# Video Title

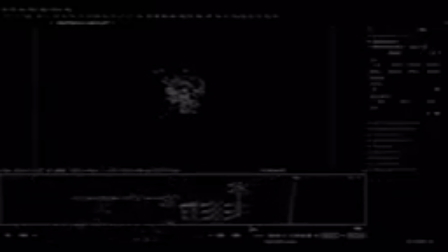[4:02]
Now this, more than any of the other layers I've got, probably do need quite a strong glow, and you need to be really careful with glows because they can very quickly turn into something very cheap looking, and I fall into that trap as well often.
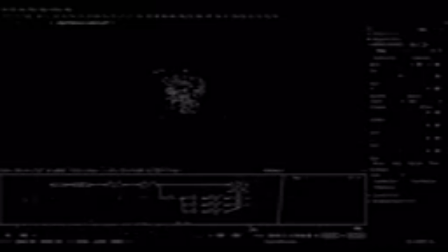[4:22]
A glow is very useful for bringing elements together and making them feel cohesive. You never want them to feel like you're looking at a glow. So case in point here, if you were to just look at this, it's not obvious that it's got a glow on it, really.
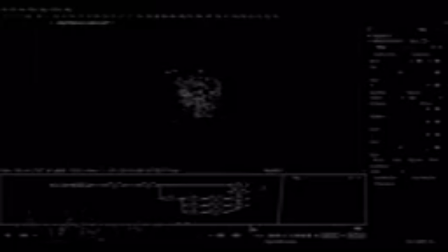[4:41]
But when you have it on, it's kind of helping bring everything together. If one of these layers was boosted like this, that you kind of see that kind of thing quite a lot, and it's not good. So very subtle here on this glow. And another cool thing we can do
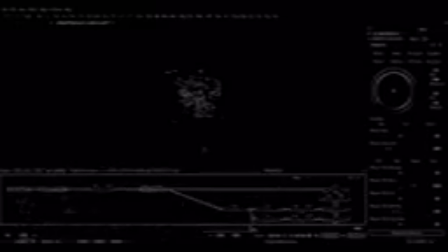[5:00]
is, well, I'm going to start quickly just by using a ellipse. And let's just be a little bit more selective of what we're using here for the anticipation.
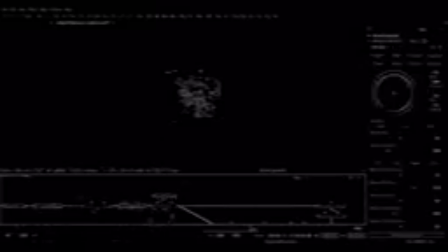So try and make it feel much more internal.
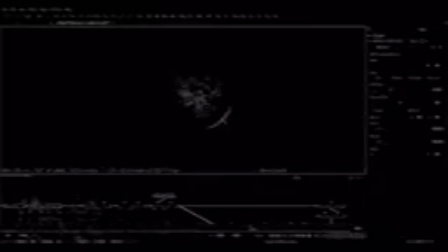[5:31]
So if you see what I'm doing there, I'm just using a circle, a soft circle, and just trying to take away some of the edges so that we're left with a little bit more of an internal feel to this glow.
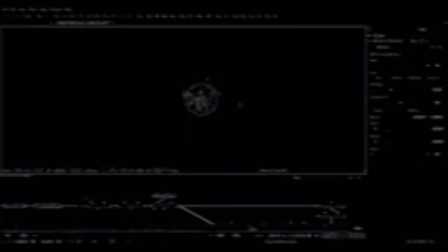So something like that. And then another cool thing,
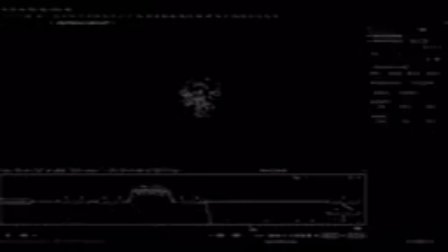[6:02]
and I'm doing this all before the glow now because I want the glow to react to all of these changes, is we can take another color corrector here and just, if I right click on the gain, modify width, I can choose some kind of noise.
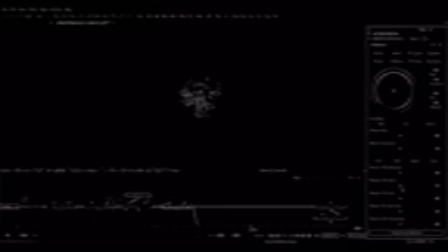[6:22]
So it's just like a motion effect in Houdini that will apply a noise to this color corrector. So if I go over to the spline here, we can see what that looks like.
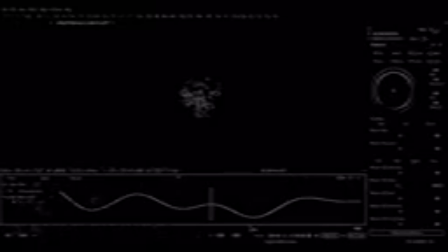[6:35]
And at the top of the same color corrector here in modifiers, that effect will be added as a tab over here. So if you want to add some procedural noises and stuff to an object, remember to find the controls for that modifier up here.
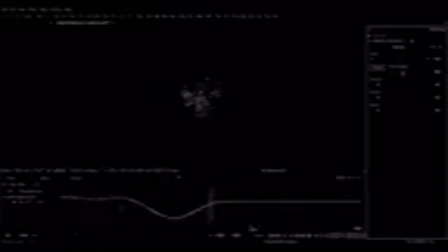[6:55]
So we can increase the overall value, choose a different seed, have it be more intense. That's kind of adding roughness.
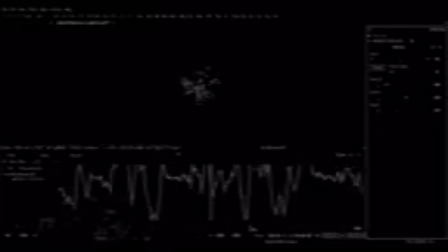[7:10]
And then we have a speed. So I basically want this internal effect here to kind of shake and flicker like it's building up to something.
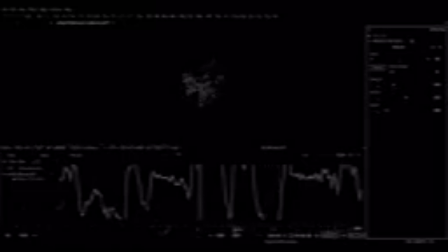So something a little bit like that.
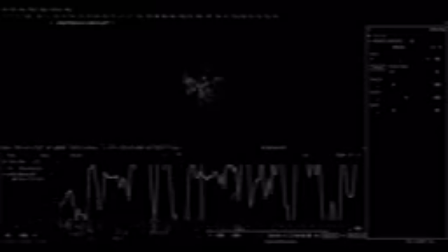[7:45]
So this color fades on and then it's like starts shaking and the lights start to increase and decrease until it explodes. And we can just leave it going.